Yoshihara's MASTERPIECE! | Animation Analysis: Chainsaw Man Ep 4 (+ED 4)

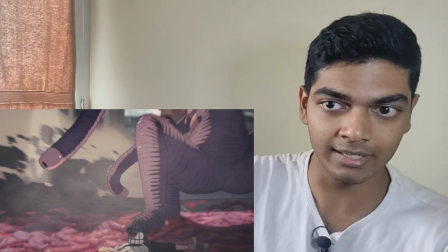[25:03]
This was a little bit confusing first because I thought the hit it followed through i thought this is the tentacle that hit denji and that's
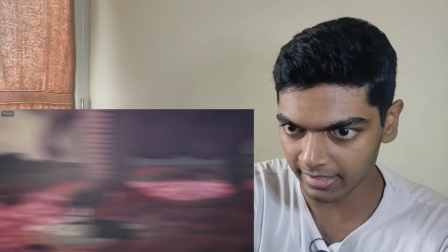[25:11]
following through but no that's not the tentacle that's hitting denji this is the tentacle that's hitting denji and once i actually noticed what was happening in this cut
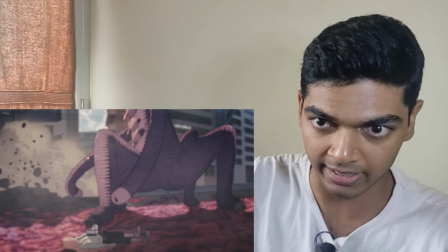[25:18]
i realized that because as you can see here it's being held there and a lot of debris is flying from that portion of the screen and
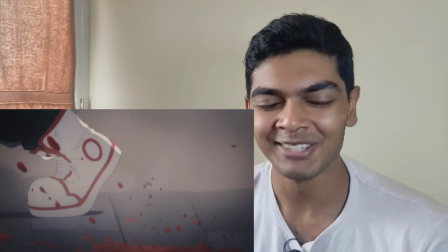[25:27]
again this is really cool love the smoke dissipation here fantastic animation and now we get to takashi tomioka's cut and i am so happy to see takashi
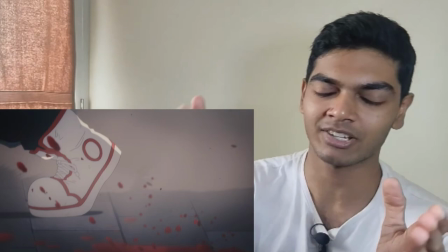[25:35]
tomioka as part of chainsaw man's production he definitely got in here through the connection that he had in jujutsu kaisen zero
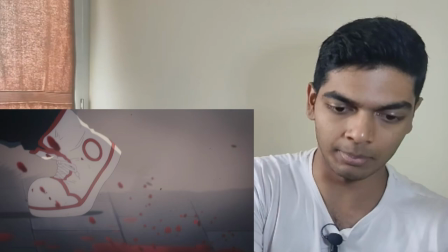[25:41]
and um there was there was a comment i remember in the video that i just released saying
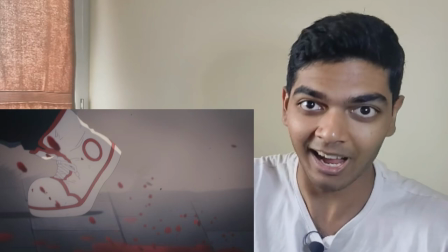[25:48]
that are there any veteran animators in chainsaw man and yes there are obviously a lot of veteran animators but i mean this is takashi tomioka and very few people can
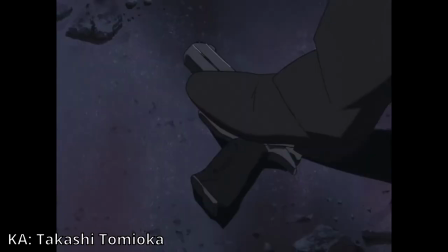[25:57]
out veteran takashi tomioka when it comes to the status of a veteran animator this guy was animating alongside utapon back in cowboy bebop
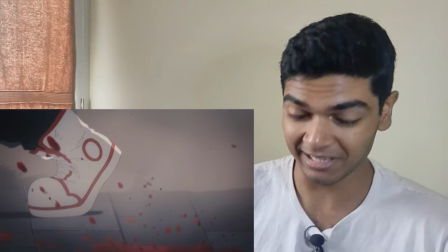[26:06]
he's been around for a long time so i'm just really really glad to see him work on chainsaw man i hope he works more because
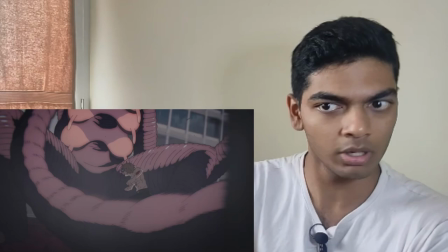[26:13]
this cut is just really good i love the sense of weight here there's also a bit of background animation here just an extra bit of movement with the
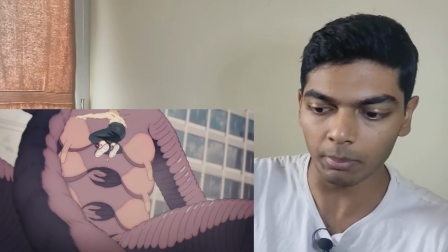[26:19]
pole which is fully background animated and look at how dingy is jumping here right the amount of distance he jumps it does not fit the amount
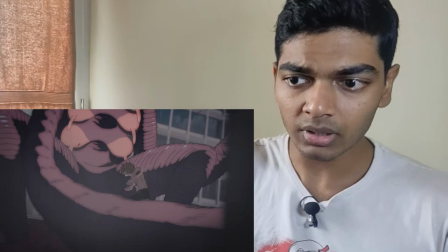[26:27]
that he's bending his legs he should ideally be bending his legs even more and not just bending his legs he also should be bending his body but
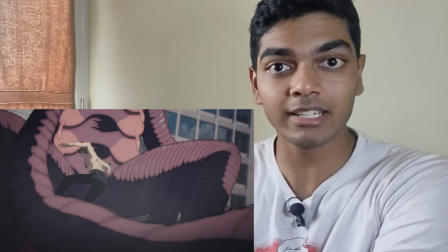[26:35]
the reason it's done this way is to make it look like the tentacle it's squishy and it's bouncy so denji
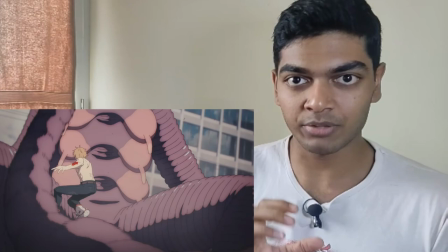[26:43]
does not need to bend his legs much he does not need to apply a lot of force so since the devil's tentacle is very squishy it'll transfer all that force that denji is
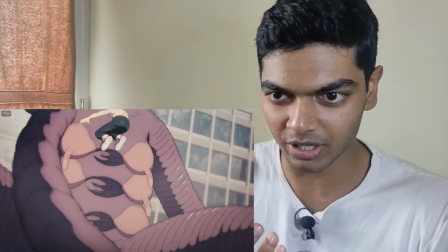[26:51]
applying without absorbing any of it and then you watch that in animation you can see that it's getting squished and it's
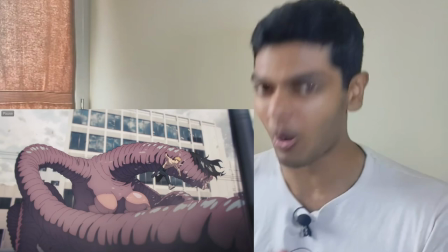[26:57]
throwing denji off like it wants to throw it's like a trampoline and then again so much weight with that punch.
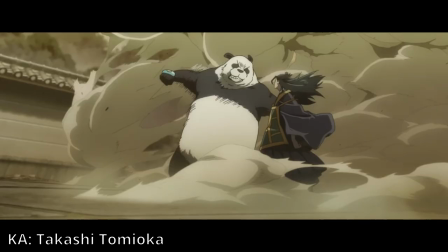[27:04]
Wow! That's like the opposite of Kei Chiro Watanabe's style.
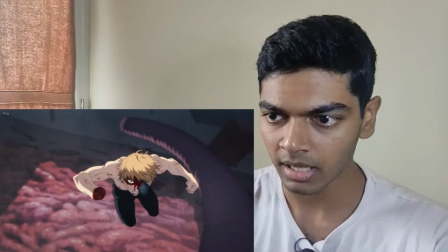[27:08]
Even in Jijutsu Kaisen Zero, his animation was really slow with a very very heavy emphasis on weight.
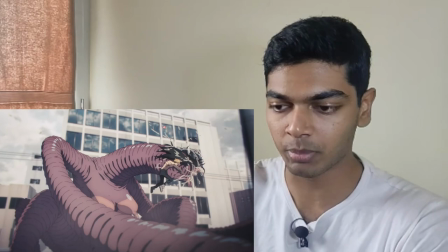[27:14]
And now we get to see that in Shainsaw Man. Again, really well storyboarded the cut. The first thing that emphasizes the weight of Denji's punch is the shift in Denji's pose.
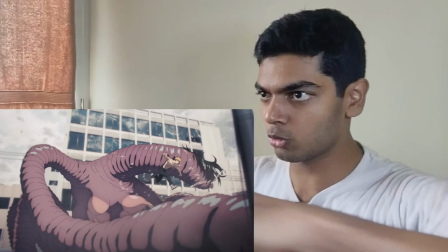[27:22]
Look at this pose. It's pretty close. And now after the punch, it gets fully opened.
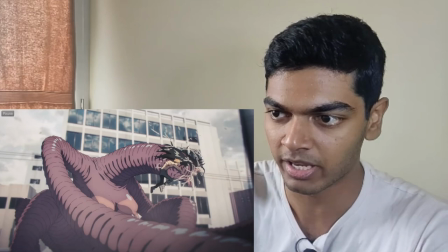[27:28]
The pose is going from this to this and another thing that's emphasizing the weight of course is how much the head is moving here to all the way to the
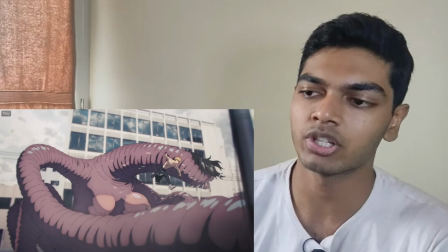[27:36]
almost the edge of the screen and the shock is really well emphasized again with the droplets of saliva that's just exploding in all
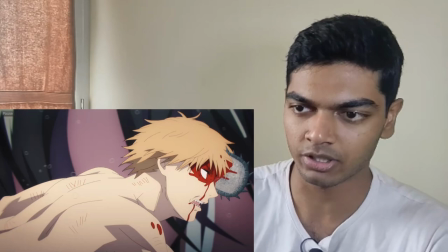[27:44]
directions dingy also gets hit and boom again really good emphasis on weight here this shot connects him and then there's a lot of build-up and then released
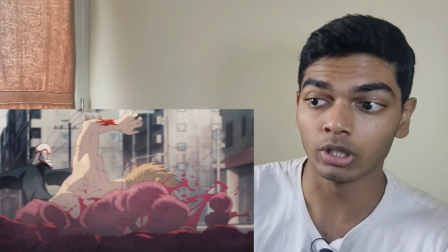[27:53]
love this animation here again as he hits the intestines on the ground this is bad devil's intestines so the blood that pops up is that
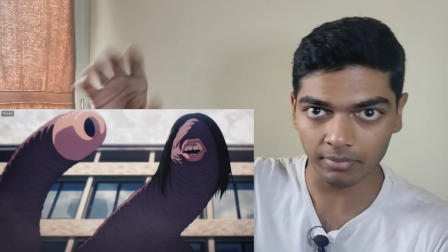[28:02]
pinkish color blood that the bad devil had again i love this bit of character acting it looks like the motion of the head and the arm has a
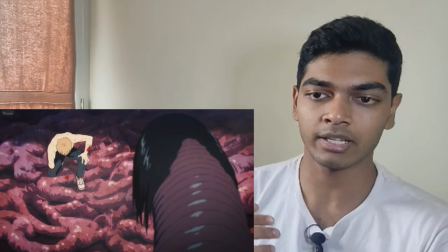[28:10]
lot of weight now it switches to yuki yamashita's animation yuki yamashita is a true web gener he uses a lot of cgi for his layouts
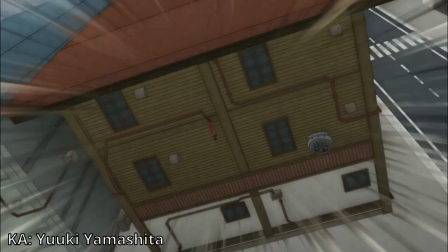[28:18]
and background animation that is self-made cgi background status he made one of the best sequences in fire force the background animation where carry-on just pushes shinra
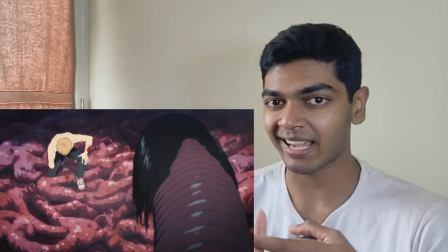[28:26]
forwards just looks so fucking gorgeous but again that's not true background animation that is a self-made background in blender i don't know exactly how
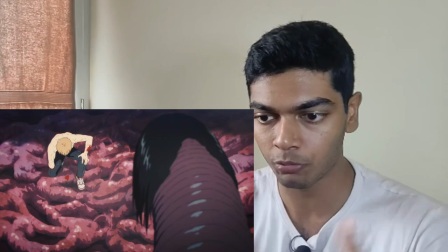[28:35]
it's doing he's doing it but if i had to assume how he's doing it i think first he mapped out the background fully mapped it out using blender 3d
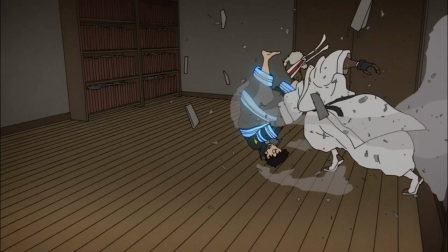[28:42]
and then he animated by hand on top of it because this looks too much like 2d background animation to just be a blender background
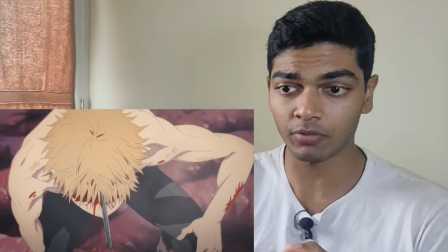[28:50]
and even here for this shot this again it's a pretty complex in terms of layout like the sense of perspective here is pretty complex so
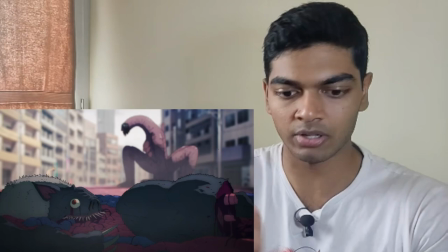[28:58]
he used a 3d layout for it and then animated on top of it to just completely remove the idea that the 3d layout was there in the first
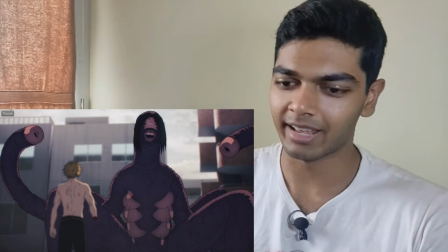[29:06]
place but that's it according to sakura boru this is the only thing that was animated by yuki yamashita and that's it just three small cuts and again some
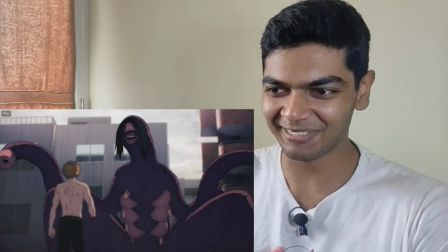[29:16]
unnecessarily ridiculous character acting here like look at the look at what the devil is doing right?
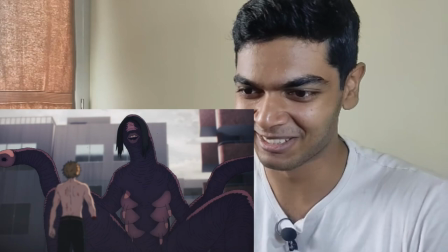[29:21]
It does this, and it does not really have hands to do this, but it's conveyed that it's doing that using the tentacles.
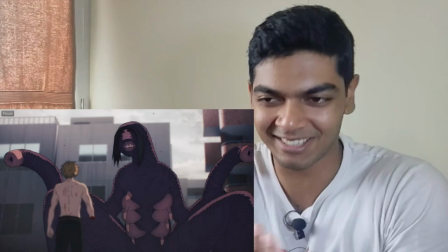[29:30]
And that's, they're doing complex character acting sequences with this.
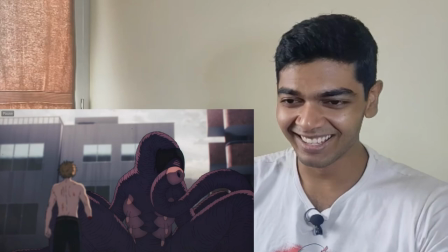[29:38]
I don't know, I don't even know what to say about that. And again, look at that. It's laughing at Denji, so it's, so it's doing this.
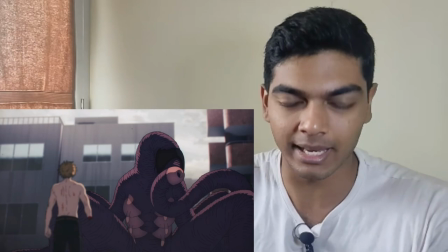[29:46]
The character acting is done in a way to make it look feminine which it's it's
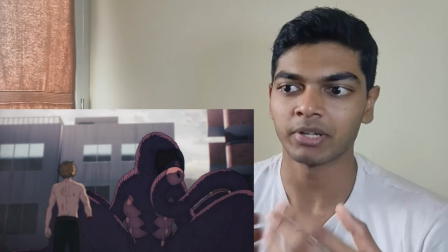[29:51]
absolutely incredible i need to strengthen my verbiage especially for giving praises
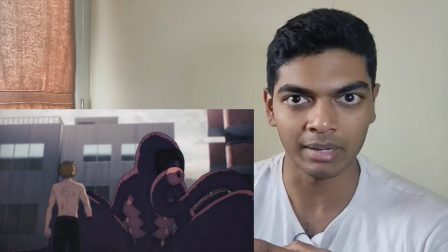[29:56]
because i'm gonna need more than just incredible amazing extraordinary when
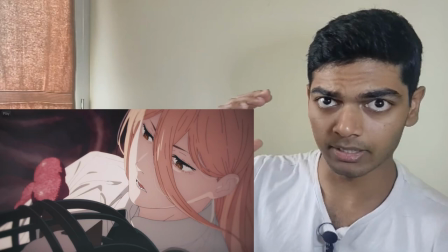[30:02]
i'm talking about chainsaw man and again when denji's thinking about all the people who all
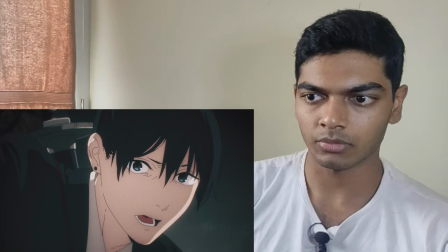[30:07]
of the haters who hated on his dream it's shown in first person view this is denji's pov when he was holding power.
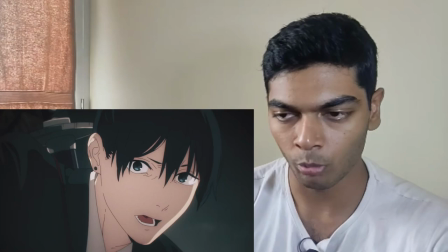[30:14]
And again, you see Aki. This is his POV again when Aki was holding his head.
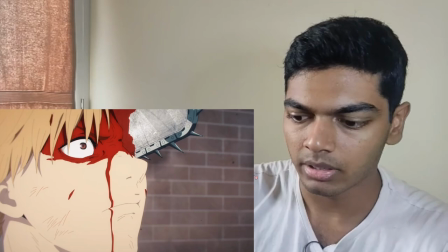[30:19]
So always, always done in first person when someone is recalling something. I love when that's done.
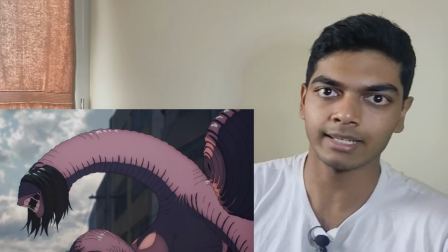[30:24]
The sequences from here are animated by Naoki Miyajima.
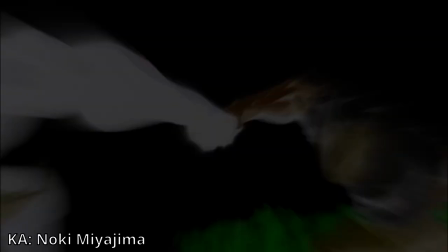[30:27]
I didn't know about this animator until this scene and then I looked him up and wow, he's actually animated a lot of really good sequences in the past.
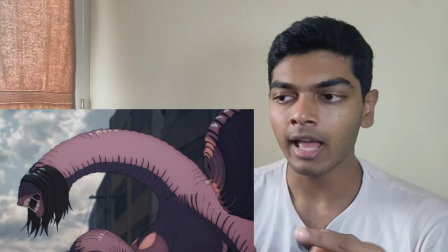[30:34]
And this sequence is probably his best work ever.
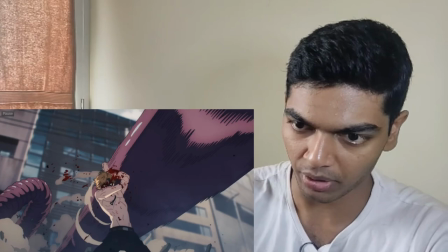[30:37]
I love how he plays with timing and i also love how he plays with perspectives so first of all we get to see this tentacle brushing
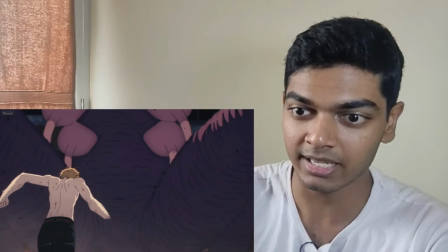[30:45]
on denji's arm and then he just pushes it away runs forward the scene flows really good here it almost looks like there isn't even a cut here
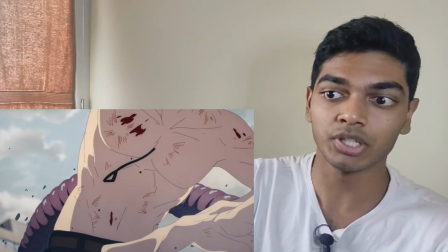[30:52]
like it almost looks like denji's just walking running around the camera the camera's rotating around him which it isn't
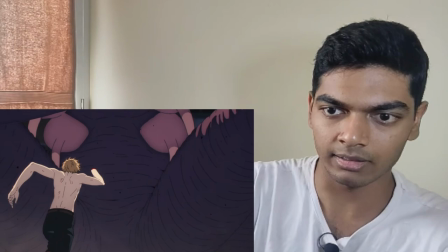[30:59]
there's a cut here but the way it's storyboard it makes it look like there's no cut and then the tentacle comes up
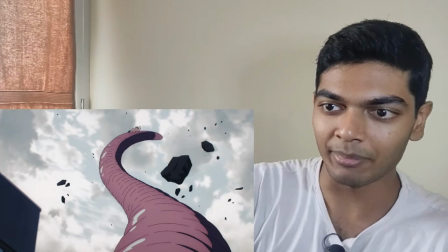[31:06]
hits him and again i thought this would cut to denji being thrown away but it just kept continuing denji grabbed onto it
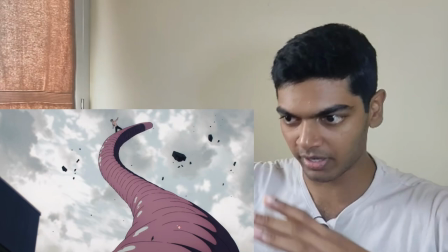[31:15]
completely shifts the perspective now a lot of it the bottom portion a lot of it is
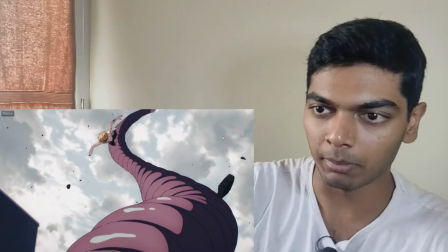[31:20]
um the tentacle and the tentacle small towards the end denji's really tiny now but
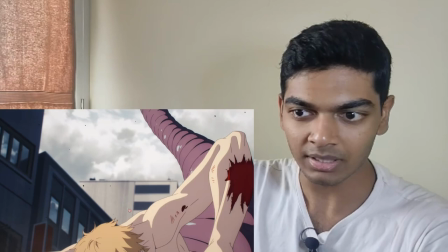[31:25]
then denji falls forward and now look at him he's covering almost the entirety of the screen he even goes past the camera and again perspective shifts pull the chainsaw
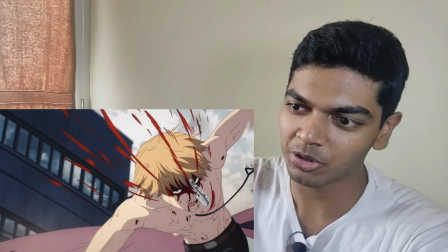[31:34]
really good drawings here wow this is a really cool drawing i
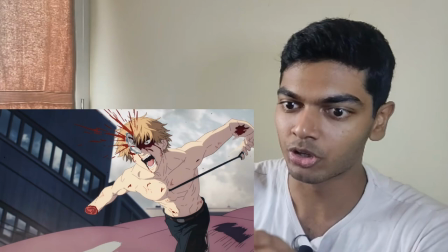[31:39]
like how just individual drawings in animation just they're so good like if
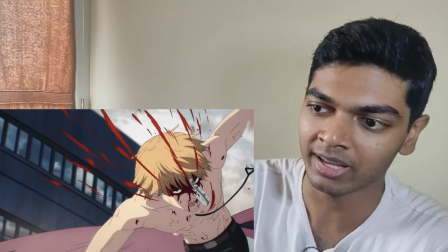[31:44]
i had to draw this one drawing it would probably take me a whole day and the fact that this is just one drawing part of a hundred other
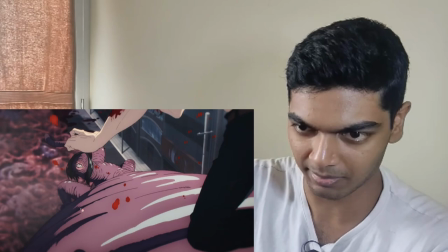[31:52]
drawings or made more definitely more than that is amazing to me so again a shift in perspective look at how tiny the devil is and
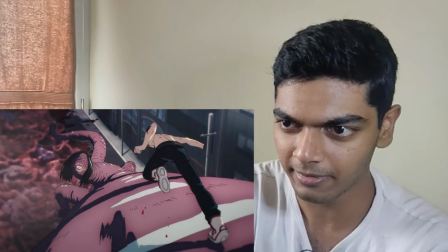[31:59]
compared to the arm or the tentacle and look at how big denji is and then denji falls forward right yeah denji falls forward then he's tiny again
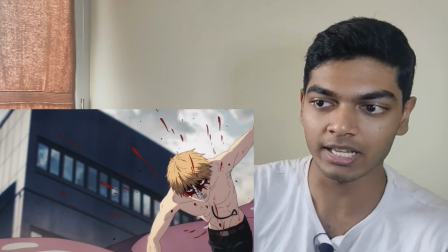[32:07]
but then the camera photos him very fast camera catches up to him he's big again constant shifts in perspective and it's not just denji that is
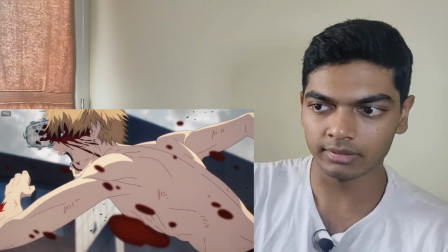[32:15]
shifting in perspective here again it's not that denji being small and becoming big the zooming
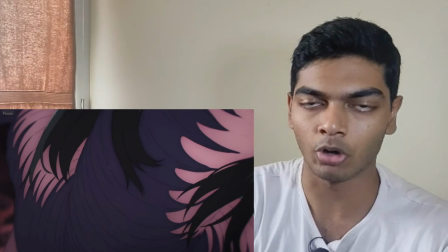[32:20]
in and out is kept consistent while also zooming in on the leech table.
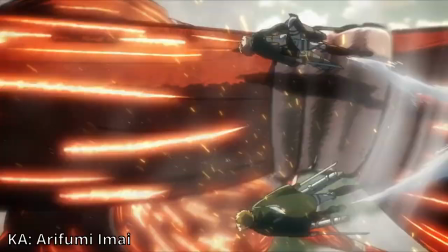[32:26]
It reminds me of Arifumi Imai's sequence in Shingeki no Kyojin season 2 I think.
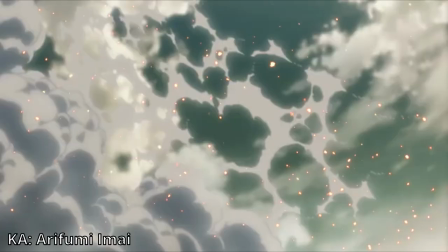[32:31]
All the scouts are just going around the colossal titan's arms.
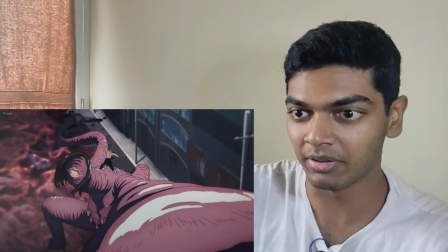[32:34]
Yeah this shot in particular looks so similar to that sequence in attack on titan but there's even more perspective shifts here.
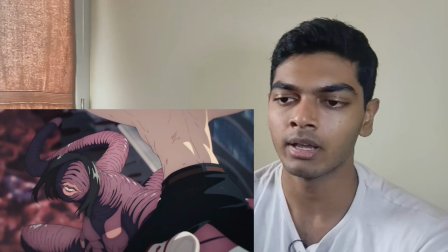[32:41]
I'm sure that this is again inspired by Arifumi Imai. If you want to reference human vs titan combat of course you would reference Arifumi Maes animation.
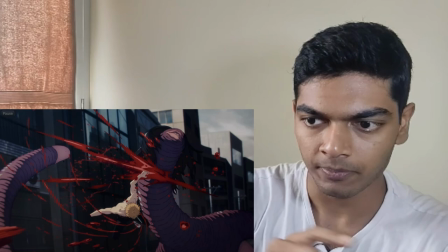[32:50]
And the slice again, this is where he plays with the speed very well. Denji slices the throat and then now it's slow motion, right? Except the blood. Even the blood is slow motion, but the blood particles, they're moving very fast.
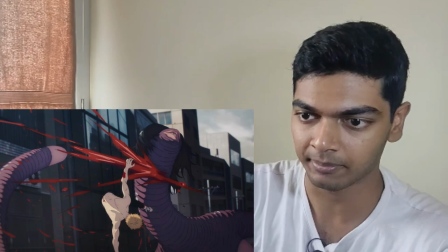[33:01]
That makes no sense, but it's nice because it's satisfying. And then Denji gets thrown away really fast.
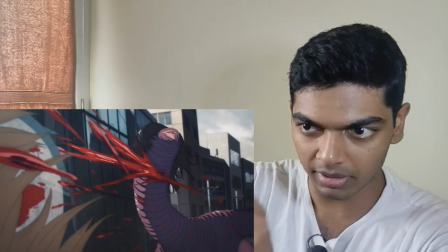[33:07]
The slow motion ends for Denji, but the devil is still in slow motion.